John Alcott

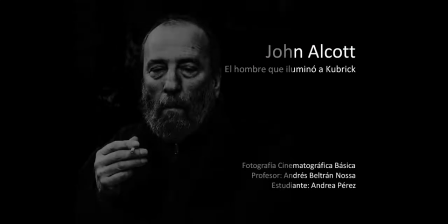John Alcott, el hombre que iluminó a Kubrick. Nacido en Nicely, Inglaterra, en 1931, John Alcott era hijo del productor ejecutivo cinematográfico Arthur Alcott, quien controlaba la producción de los Gainsborough Studios durante los años 40.
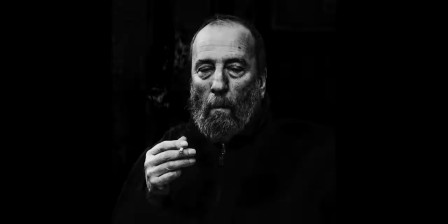Alcott empezó su carrera en el mundo del cine como asistente de cámara, pero rápidamente logró ascender y en 1960 consiguió el puesto de primer asistente de cámara. A finales de la década de los 60 fue llamado por Stanley y Kubrick para colaborar en su película 2001,
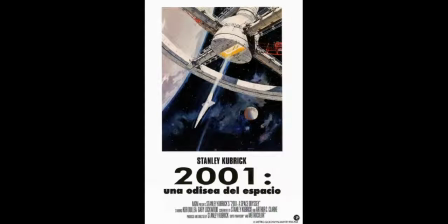una odisea del espacio, como ayudante de cámara de Geoffrey Unsworth, quien abandonaría el proyecto sin concluir. Así comenzó desde el primer instante a impresionar al cineasta al demostrar una enorme capacidad visual.
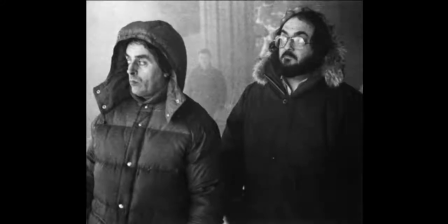John Alcott fue el primer director de fotografía en gozar de una mayor confianza por parte de Kubrick, consolidándose al frente de la fotografía de sus trabajos desde 1968 a 1980, al rodar tres películas completas,
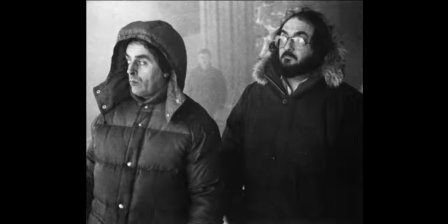La Naranja Mecánica, Barry Lyndon y El Resplandor. La Naranja Mecánica, primera colaboración con Kubrick como director de fotografía. Alco tenía cierta preferencia que la luz fuera natural, aquella que no llamara la atención sobre sí misma, lo cual encajaba perfectamente con las ideas sobre iluminación que tenía Kubrick, desarrollándolas ambos en ciertas escenas.
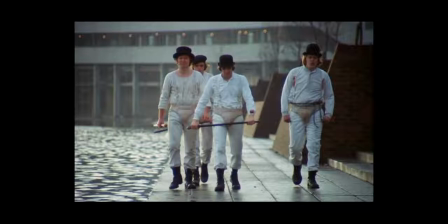Las tomas en exteriores diurnos se iluminaron de forma natural. En el resto del film se utilizan photo floats.
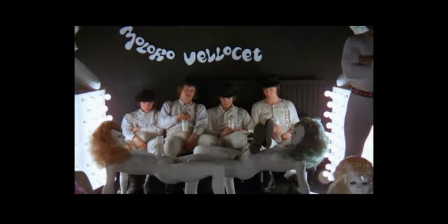El claro oscuro y el contraste entre luz y oscuridad son muy marcados durante todo el film.
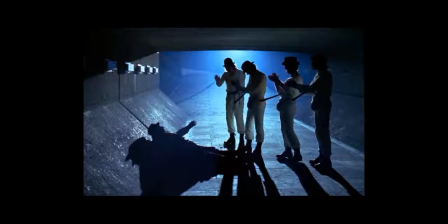Los colores van mutando a lo largo de la película. Mientras al principio son azules y bastantes fríos, la segunda mitad del film utiliza tonalidades más cálidas, con las que se busca influir en la percepción del espectador.
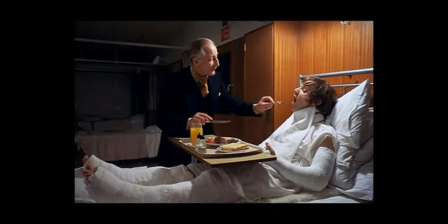La utilización de gran angulares es otra de las frecuentes en el desarrollo del film, una sabia lección de Alcott que nos pone cerca de la acción y la violencia de esta banda a la vez que deforma levemente la imagen.
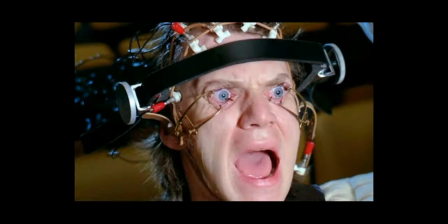El uso de primeros planos y planos objetivos refuerza esta idea de querer que estemos cerca de la acción, lo que impide al espectador alejarse de las fuertes escenas incluso aunque lo deseara.
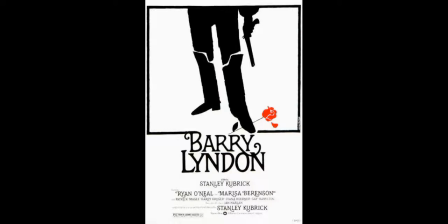John Alcott ganaría el Oscar de la Academia de la Mejor Fotografía con su siguiente trabajo junto a Stanley Kubrick, la visualmente pulcrísima Barry Lyndon. Este film sorprendría un gran reto y a la vez que una inmejorable oportunidad para Alcott a la hora de diseñar nuevas oportunidades y posibilidades de efectos fotográficos.
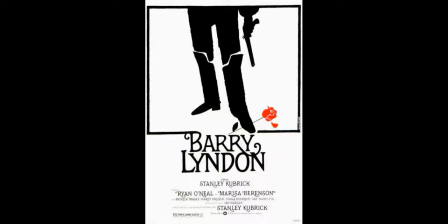Es precisamente en esta hora donde pondrá en marcha su más conocida innovación en materia de iluminación cinematográfica,
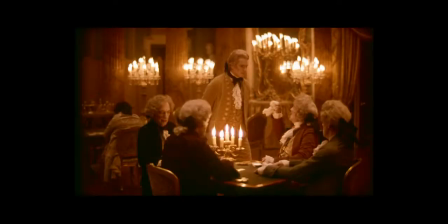la luz de las velas como única fuente para iluminar la escena.
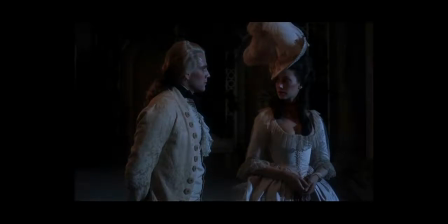La baja luminosidad, intentando respetar al máximo la luz natural, es una constante en la película, lo que ayuda a conseguir imágenes de real belleza, fuertemente inspiradas por el barroco de pintores como Rembrandt, Caravaggio o Rubens.
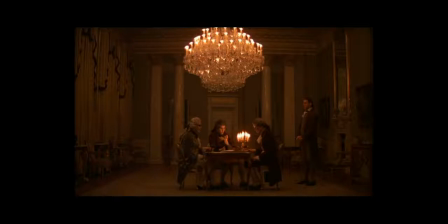El rechazo de ambos hacia la fotografía tradicional de las cintas históricas las empujó a experimentar con algo diferente,
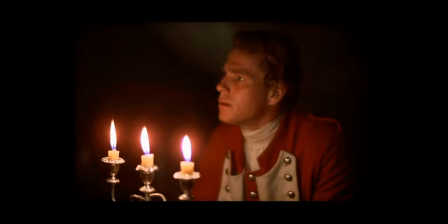llegando incluso a estudiar la pintura del siglo XVIII para tratar de emularla en sus planos.
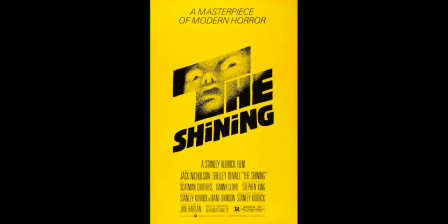El resplandor, otro de los clásicos del cine mundial, tuvo varios toques que marcaron la genialidad de algo.
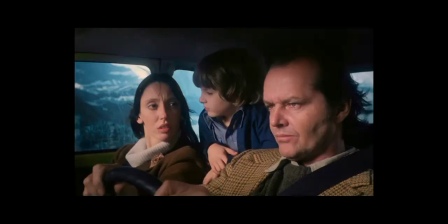Uno de los más curiosos fue su iluminación, que al contrario de lo que sucedía y sucede con las películas de terror ningún escenario está oscura o en penumbres sino que toda la acción transcurre en espacios muy abiertos y muy iluminados Esta iluminación tan plena dota a la película de ciertos colores cálidos en su interior
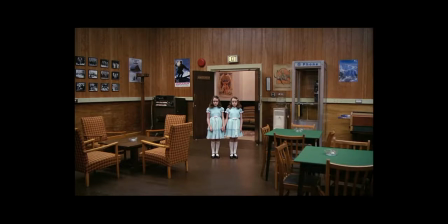sobre todo en las escenas nocturnas y muy fríos cuando están en exterior
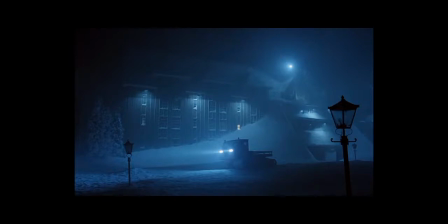Una curiosidad de esta película es que se utilizó la Steadicam que era completamente nueva para aquella época Lo llamativo es que debido a las características y necesidades de esta
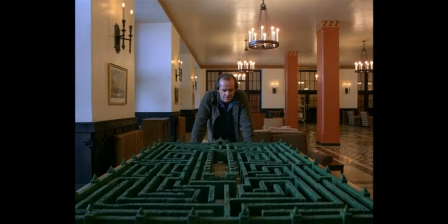herramienta era necesario mantener iluminado prácticamente todo el hotel todo el tiempo para que la cámara pudiera tener libertad de movimiento y utilizar el zoom
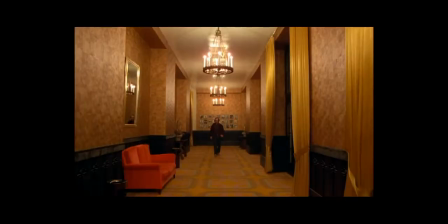de la forma que a Alcott y a Kubrick les gustaba.